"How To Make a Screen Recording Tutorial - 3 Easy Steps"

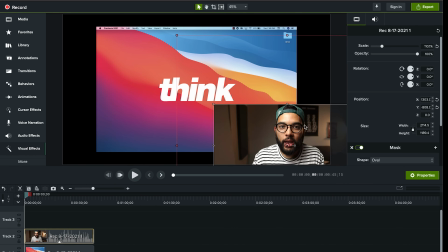And good rule of thumb is that you don't need the full picture or resolution of your main shot down on the bottom of the screen. you can actually
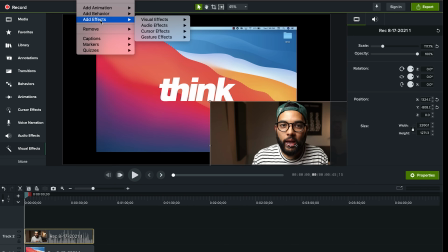put yourself in a square or in a circle using what is called a mask effect and I'm just gonna drag this mask effect onto myself
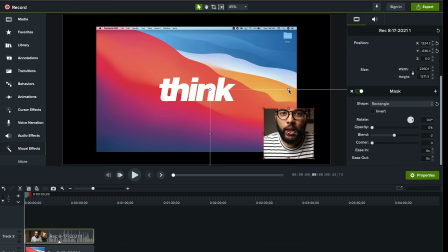and now I can select a shape that I want my face to be in and I'm gonna select a circle because circles are cool and another good rule of thumb is to make your face take majority of the space don't put too much chest space or too much head space make yourself very
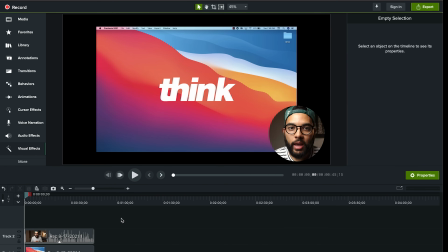visible because more than anything people are looking at your eyes and your emotion and so make sure you make your face a little bit bigger in that space and that may require you to zoom in a little bit to be able to dial in those settings. Once you've dialed both those things in then you can just go through your screen recorded tutorial and cut out any mistakes or pauses that you may have throughout it.
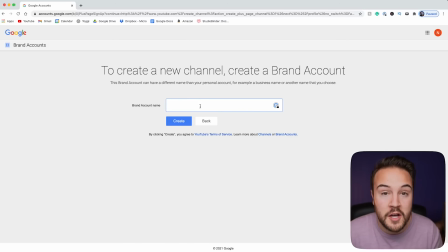Now one thing you can do is jump to and from your face you know on top of the screen and then jumping to the main angle without the screen
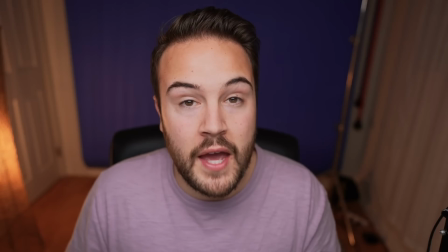capture. having more movement throughout your tutorial especially if it's a YouTube video might help with viewer duration which is pretty smart and wise to do and so you can do that throughout your tutorial where needed maybe you're talking about something and it's not really demonstrating something so
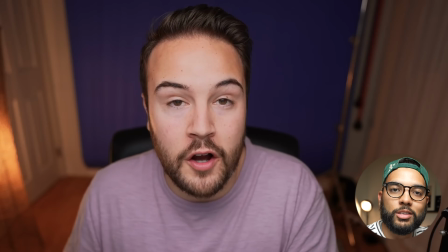just cut to your face talk about it and then when you're showing something cut back to the screen another thing in regards to movement and cutting you can actually zoom
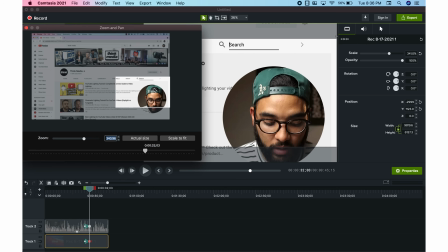in and out throughout your tutorial if you want to emphasize something with Camtasia they have great features to be able to zoom in smoothly and then zoom out smoothly.
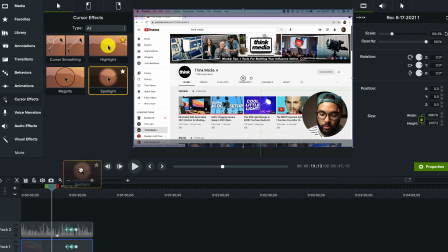Camtasia also has cursor effects so if you want to put a spotlight around the mouse and maybe dim out something on the screen
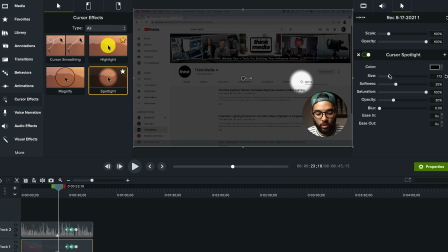and only focus on where the mouse is or you want to put a highlighter color around the mouse or whatever color you'd like you can do so. Another additional movements you could simply add is text and by adding either title screens or just text on screen could definitely help your tutorial.
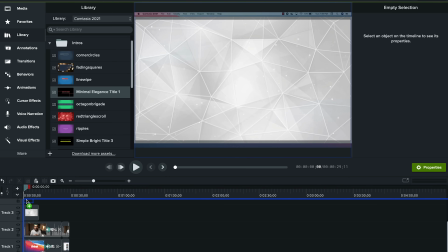I love how Camtasia has stock motion backgrounds and moving text and really you can
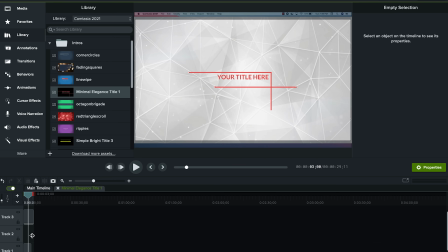create title screens inside of camtasia with these features just simply put a stock motion background and then whatever text or step or tip you're communicating put that in text and then now you easily created a title screen for your video now once you're done editing your screen recorded tutorial it's time to export it and upload it to youtube and bonus tip yes i got a bonus tip for you and that is to repeat this process and be consistent. One of the best ways to grow on YouTube is to simply be consistent. Show up for the people that have subscribed to your channel and show up to the people that have yet to subscribe to you by creating tutorials to be discovered in search. And I hope you got value in this video. And if you did, hit that like button and shout out to Camtasia for sponsoring this video. Camtasia really is, I would say, the best screen recorded software that you can use. And it really just streams light in the process. If you want to check out a discount link that you can save 10% with, make sure to check out the link down in the description below.
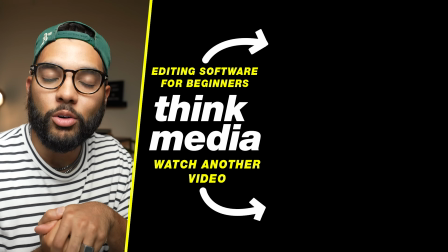And if you want to check out another video from Think Media, click or tap the screen, and I can't wait to see you in a future video.
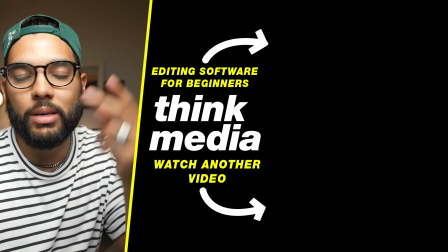Peace.